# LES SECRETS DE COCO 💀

Hello ma Pixie Army, j'espère que vous allez bien. Aujourd'hui je vous retrouve pour une vidéo que j'avais très envie de vous faire puisque je vais vous parler des secrets de Coco qui est le Pixar de Noël. Il y a beaucoup de choses à dire, alors allons-y.
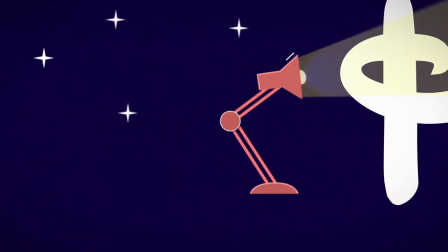Coco est un film qui est extrêmement abouti et ce n'est pas pour rien puisqu'il a pris 6 ans à être réalisé.
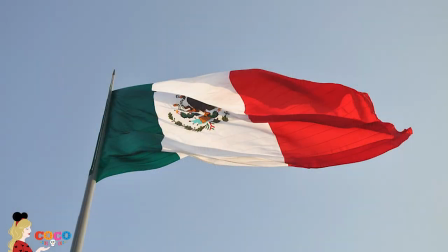21s
Le premier voyage au Mexique pour les équipes de production date de 2011 et c'est au cours de ce premier
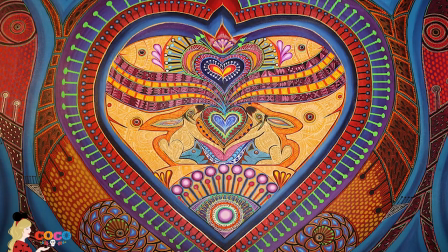27s
voyage qu'ils ont découvert l'art des alébrijes qu'ils ont décidé d'inclure à tout prix dans le film avec le personnage de Pepita. Pour réaliser ce film et être sûr de coller parfaitement aux coutumes de la culture mexicaine, ils se sont aidés de conseillers locaux, une pratique vraiment très courante autant dans les Disney que les Pixar.
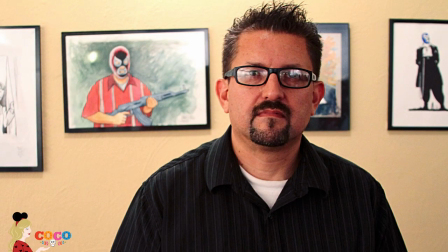42s
Et pour ce film-ci, ils se sont aidés du dessinateur politique Lalo Alcaraz, le dramaturge Octavio Solis et Marcela Davinson Aviles,
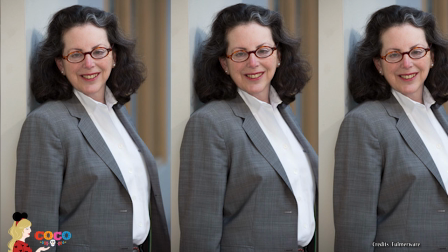49s
qui est une auteure reconnue dans le domaine des arts, productrice indépendante, conseillère et porte-parole de la culture mexicaine.
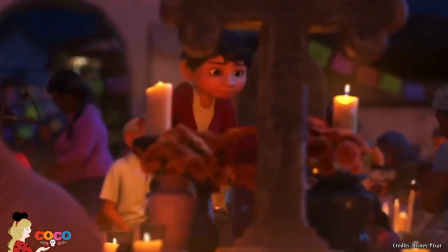54s
Et ces personnes-ci ont aidé à tous les aspects du film. Il faut également savoir que le cimetière a été réalisé très très tôt dans la production du film parce qu'elle a permis aux équipes de s'entraîner sur les lumières et de permettre ainsi d'avoir un monde aussi coloré qu'on peut le voir dans le monde des morts. Et d'ailleurs, je vous propose de découvrir plus en détail le monde des morts qui est très important dans l'univers de Coco.
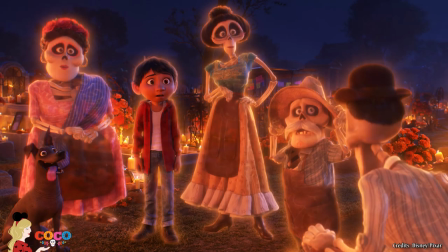73s
Le monde des morts s'inspire de l'histoire ancienne de la ville de Mexico,
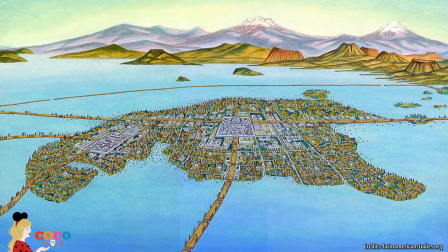76s
qui a été bâti sur le site de la cité aztèque de Tenochtitlan, qui est entourée d'eau, et c'est pour ça que quand vous regardez le monde des morts,
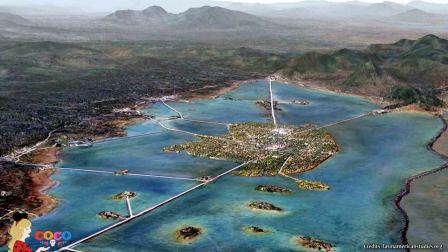82s
vous avez vraiment l'impression de voir une cité émergeant de l'eau.
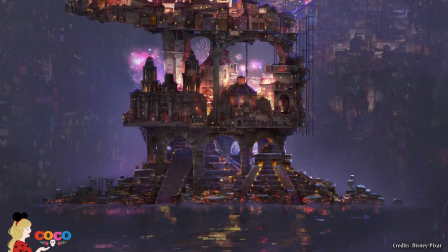85s
Le monde des morts représente uniquement l'histoire mexicaine au cours du dernier millénaire, et si vous faites attention, plus la tour monte et plus vous verrez des habitations récentes, c'est pour une raison très simple,
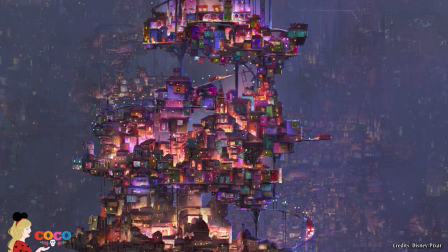94s
c'est parce que les premiers habitants sont les premiers humains à être décédés et donc avaient une architecture très particulière,
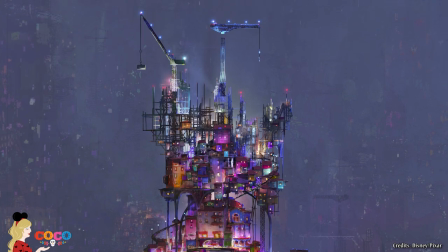100s
et vous voyez donc l'évolution au cours du millénaire en regardant de plus en plus haut auprès de la tour. Il faut également savoir que ce monde a été inspiré par l'artwork du passage au
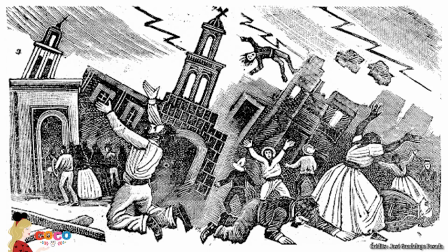109s
XXe siècle de José Guadalupe Posada et son influence se ressent également dans les squelettes, dans les costumes, dans l'architecture de la gare. Le monde des vivants et le monde des morts ont été conçus pour être vraiment aux antipodes l'un de l'autre.
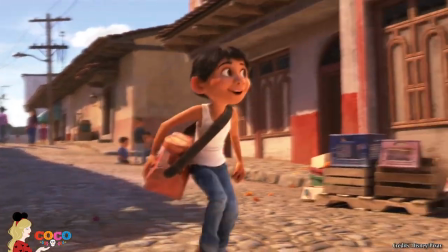121s
Là où vous avez une ambiance très naturelle dans le monde des vivants, vous aurez vraiment une ambiance très artificielle dans le monde des morts.
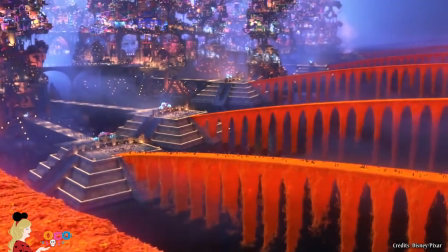127s
On a l'opposition du jour à la nuit et également des paysages à l'horizontale vs à la verticale.
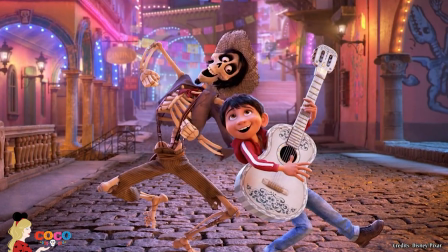131s
Malgré tout, il y a quand même une continuité entre les deux univers puisque si vous y faites attention, vous aurez le motif de la guitare que vous pouvez retrouver un petit peu partout. La lumière a été un véritable défi pour l'équipe de production puisque si vous y faites attention, le monde des morts est plongé dans l'obscurité et il fallait trouver des sources de lumière. Donc pour cela, ils ont joué sur la lumière artificielle, sur la colorimétrie afin de permettre à certaines scènes de faire passer des émotions.
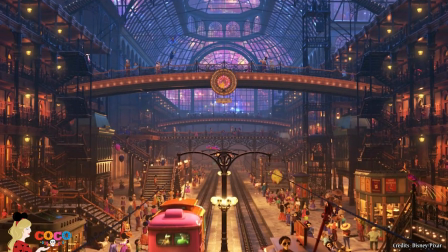153s
Ils ont fait passer du coup de la lumière à travers les fenêtres et les trains de toutes les maisons et donc cela a permis d'avoir un univers extrêmement éclairé.
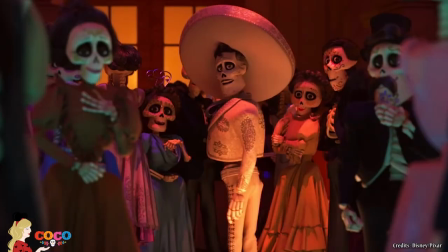160s
Les squelettes ont également été réalisés très tôt dans la production du film parce qu'ils représentaient à eux seuls un véritable défi technique. Pour cela, il y a une équipe entièrement dédiée à ces personnages et c'est la première fois que Pixar fonctionnait de cette façon-ci.
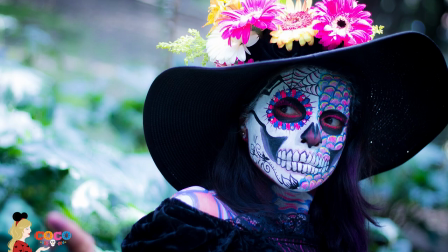172s
Il fallait notamment trouver le style parfait afin que les squelettes ne fassent pas trop peur puisque ce n'est pas le but du film. Pour ça, il y a eu énormément de recherches de fait et notamment de la modélisation de squelettes via des sculptures afin de voir un petit peu le look qu'ils voulaient donner.
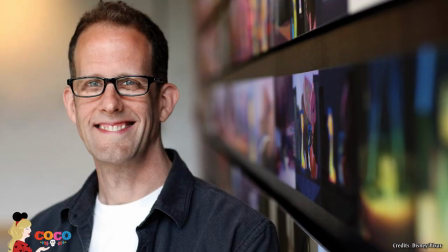185s
Et pour ça, ils se sont notamment servis de Pete Docter qui est le réalisateur de Lao et de Vice Versa que j'aime énormément et que l'on peut donc retrouver dans les différentes sculptures des archives du studio que j'ai eu la chance de découvrir lors de ma visite Pixar que je vous laisse découvrir dans le petit i. L'équipe de production tenait notamment à ce que les squelettes ressemblent un petit peu à leur forme de vivant et pour ça ils ont dû faire de nombreux tests, notamment savoir s'ils allaient garder les cheveux ou pas,
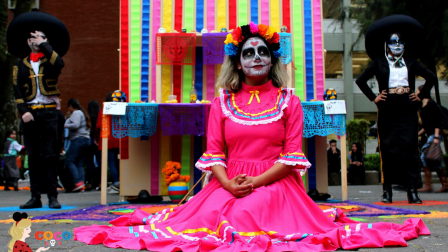208s
les dents ou pas. Ils voulaient également inclure les maquillages très prononcés que vous pouvez retrouver lors des célébrations d'El Día de los Muertos, mais le problème c'est que du coup les spectateurs étaient vraiment très distraits par les peintures plus que par les expressions du visage,
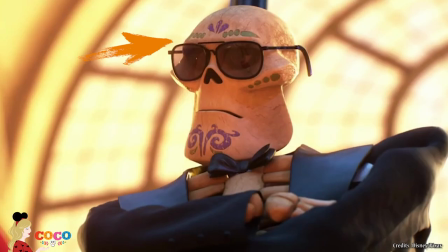221s
donc pour pallier à ça ils ont décidé de les laisser juste un petit peu autour des yeux et autour de la bouche. C'était important pour eux parce qu'il fallait que justement on puisse différencier les squelettes entre eux, donc c'est une marque de reconnaissance et c'est également quelque chose qui symbolise vraiment la culture mexicaine et le jour des morts. Ils ont également triché pour faire des sourcils via la morphologie du visage, ce qui permet d'apporter un peu plus d'expression au regard. D'ailleurs, je vous invite vraiment à faire attention parce que dans le monde des morts, la couleur des os a un véritable sens.